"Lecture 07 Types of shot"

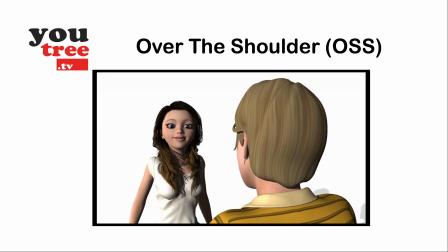251s
The camera is positioned so it is looking at one person nearly face on over the shoulder of the second person, whose face is hidden from view.
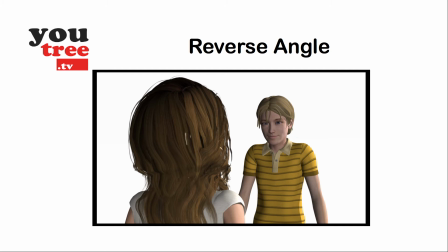259s
The reverse angle is often a repeat of the over-the-shoulder shot, but from the opposite perspective. You look at one person, then the other, and the angle is reversed.
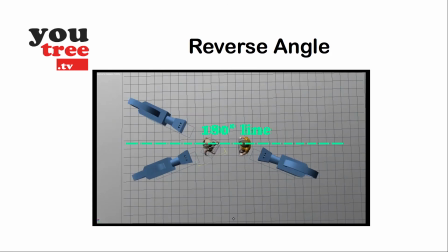269s
When doing the reverse angle, it is important to remember the 180-degree rule. If you do not follow this rule, then it can appear to your audience that the 2 people are looking in different directions.
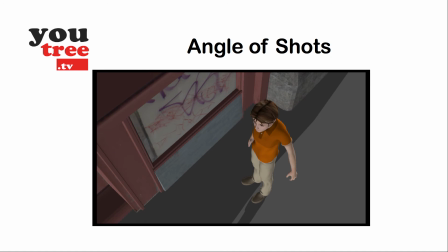280s
The angle of the shot can determine if one character is dominant or submissive. A high-angle shot looking down at the character implies the audience is dominant and the character is subservient.
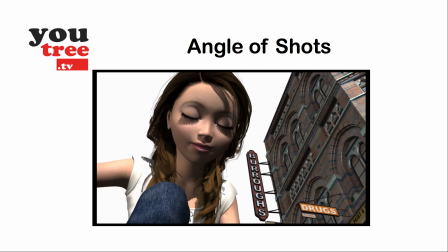292s
With a low-angle shot, the character is more dominant and the audience is subservient.
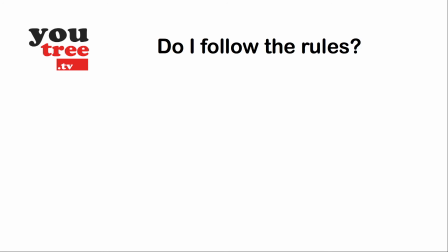298s
The types of shots we have discussed so far have influenced cinema and television for nearly 100 years. Many students break these conventions in an attempt to be different, but as they do not fully understand why the conventions are there in the first place, their work can seem often clumsy.
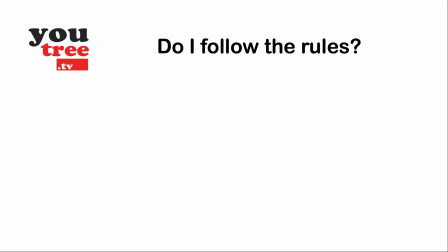314s
It is worth experimenting with these types of shots so that their purpose can be understood. It is about understanding what you want to film and how to edit these sequences together that will make your filming more efficient and creative.
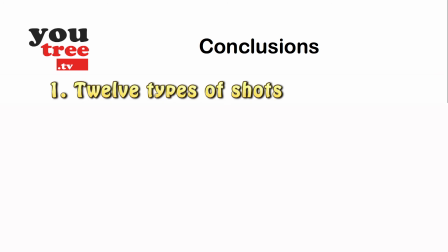326s
In this lecture, we have looked at 12 types of shots that are often used to create a story in a film or video production.
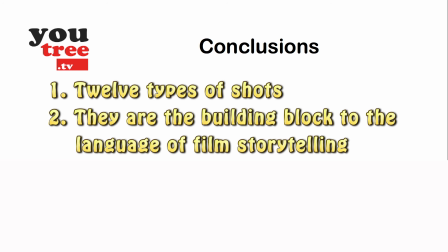334s
Effectively, these are the building blocks used in a similar way that language uses letters to form words and words to form sentences. We just have to learn the grammar and syntax necessary to understand the language.
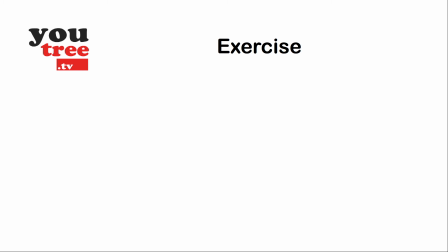347s
In this exercise, use your mobile or camera to film a series of shots that have been discussed above.
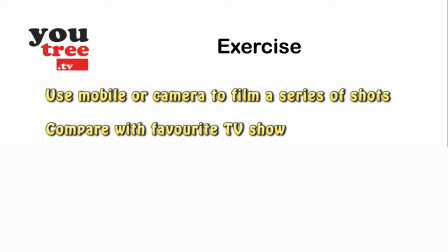352s
Then compare the shots with your favorite television program, news report, or documentary.
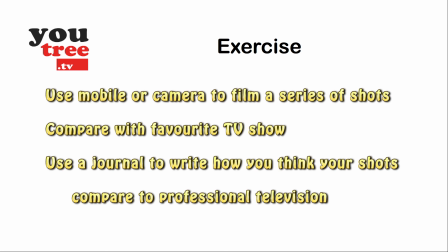357s
In a journal, write down how you think your shots compare to those produced on professional television. Consider how well they have been composed. Are they in focus? What about the lighting? Discuss in your journal what you do not like about the television shots and how you might do them differently.
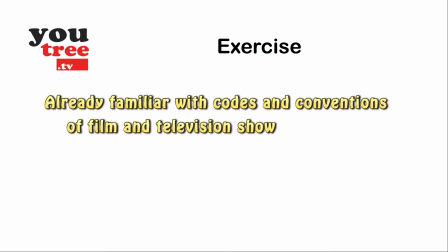378s
What is important to remember is that you have probably watched a lot of television, film, and videos from quite a young age, so you are actually already familiar with the codes and conventions used, even if you have not thought about it.